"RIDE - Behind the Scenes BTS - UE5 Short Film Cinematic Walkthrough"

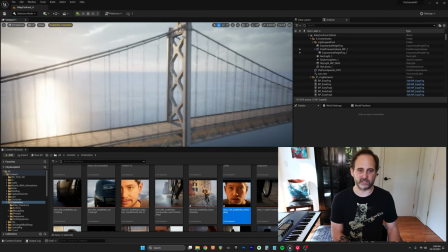I wanted a really nice shot that you could fly through the suspension wires of the Bay Bridge because I always thought that would be a really cool shot.
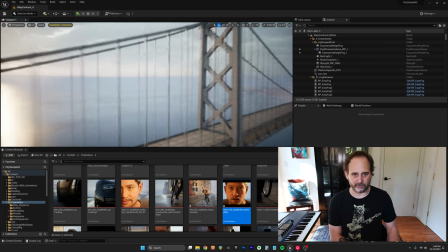Being an actual, you know, licensed drone operator or certified drone operator, I always wanted to get this shot, but I never really felt like it was really safe enough to do with an actual drone on the actual Bay Bridge with traffic crossing under it. I know a lot of people on YouTube and other drone operators have been able to get that shot. I've never really thought that it was a good idea to cross over that traffic and then you know risk losing your drone so it was nice actually to perform drone shots in unreal engine and not have to worry about all those logistics while i'm up here i'll show you some of the stuff
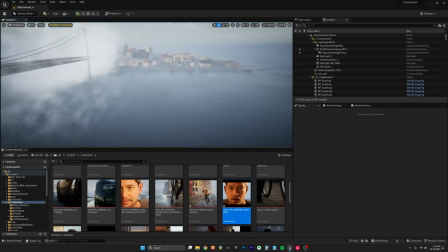that i was able to do so if you see these weird kind of planes these this is a plugin called easy fog by william fousher that guy's
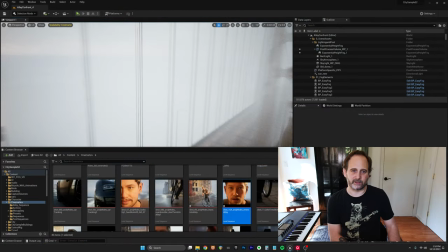amazing if you ever haven't checked out his videos on youtube he's he's a visual effects artist who kind of got into unreal and is now that's
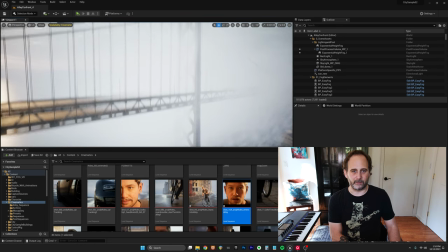kind of his thing so if you you know are coming from that world i highly recommend you check out his videos but he made this plugin i think it's like nine dollars or something on the unreal marketplace like criminally cheap but it also means that
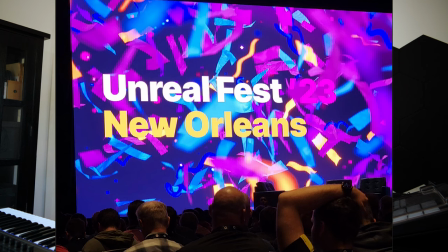everybody that i've talked to i was actually just at unreal fest a couple weeks ago and a lot of people were like oh yeah easy fog everybody uses that
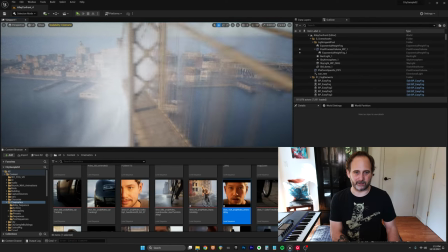it's all based on cards and kind of moving alpha channels and textures
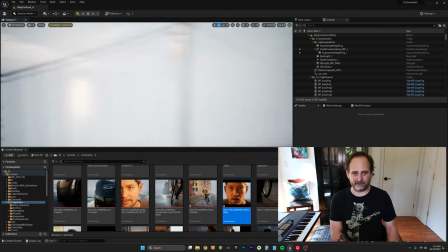and it's it's amazing it was able to accurately reproduce
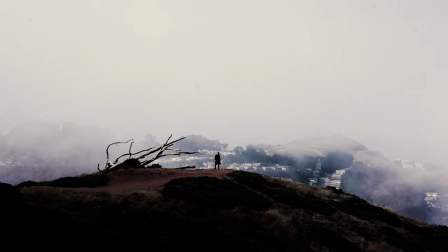the san francisco fog and i've definitely seen some foggy days having lived in san francisco as for as many years as i did so i know all about
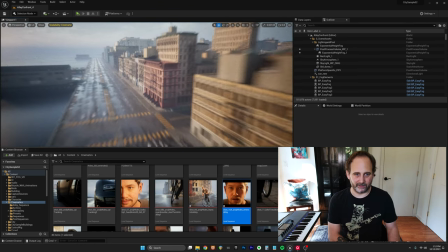what it actually looks like and how it behaves and this kind of hit it out of the park unbelievable so i will fly down to my alleyway so interesting thing about the city sample and this isn't a diss at all it's just funny the funny thing was this city is built with
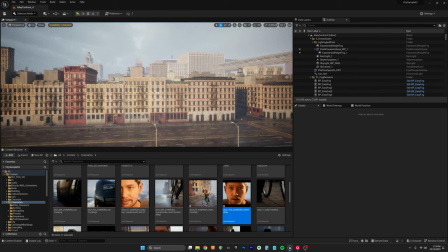no alleys whatsoever and that is a little strange maybe they thought about it and it just wasn't a high priority maybe it just would have made
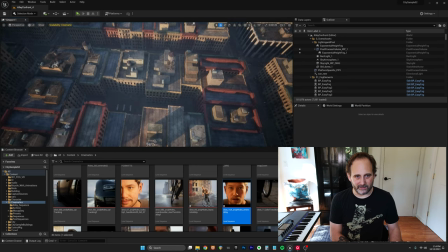the procedural generation harder but you've got all these city blocks that like the middle of the block is like this you know enclosed courtyard which there's some cities that have that air wells in new york city i know you know you know uh certain certain city blocks have this kind of enclosed feel. Certainly the place that I lived for the last 17 years has that kind of environment with no alleys in the middle of the block. But this scene took place in an alley. So I had to actually make an alley. And how did I do that?
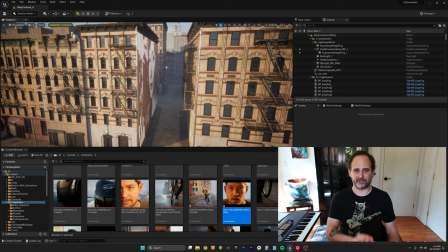I went and deleted a building. I just said, oh, here's good. And I just clicked on it, deleted it, chucked it. So, and then I used some of the assets that come with the city sample.
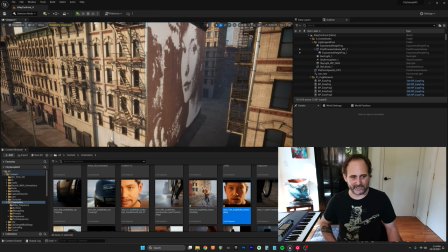All these buildings are, you know, you can build these individually they're all little pieces that you can find built into the project and just
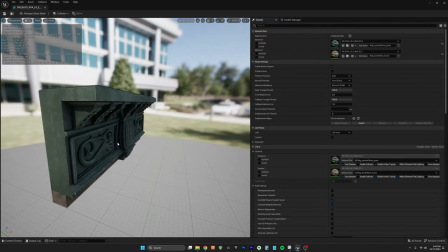kind of create your own city and the environment that you need so that was really nice to be able to do that but I did I guess it took
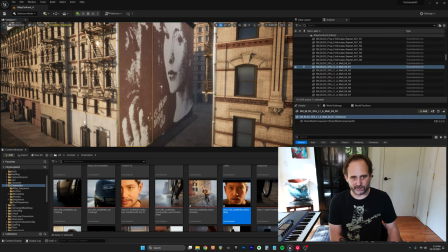me a couple days and you know I added this this is all just walls that I pasted in there I had to kind of come up with the
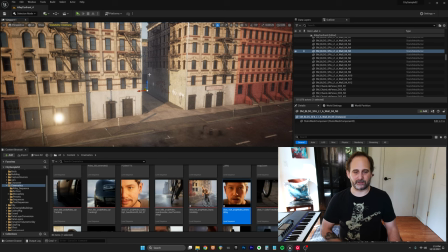solution coming up with an alley that looked like an alley so like having windows down on the bottom level wasn't really going to work so I had to delete a bunch of that stuff and re-add it and then I added I copied and pasted some of these fire escapes to make it look a little bit more like an alley in San Francisco.
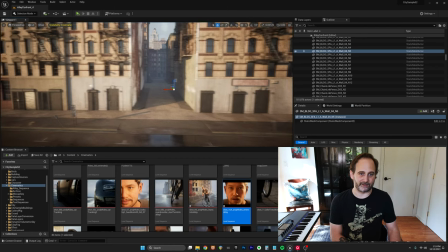I had the best reference in the world you know being in San Francisco was great but also I could just go into Google Maps and just do like a street view and kind of go down some of the alleys and kind of get inspiration for where I would do that.
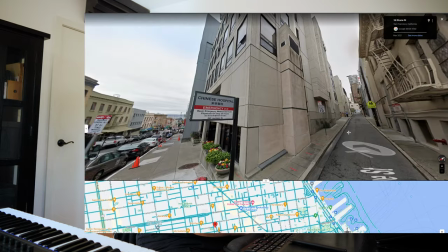Primarily came from downtown and North Beach and those areas if you know San Francisco that's where I kind of got the ideas for how this would look.
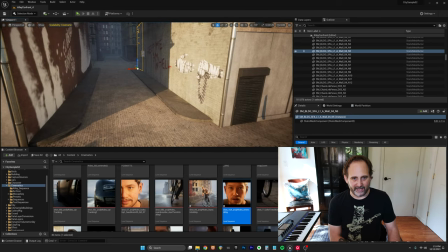So also I had to add some of these um so these curbs didn't exist I had to add all these in there, curbs and the sidewalk, which was relatively easy, honestly.
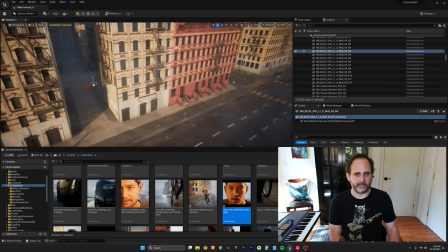And then I added some chain link fence back here just to make it a little bit more gritty. And then I spent a while on the lighting, got the sun in the right position.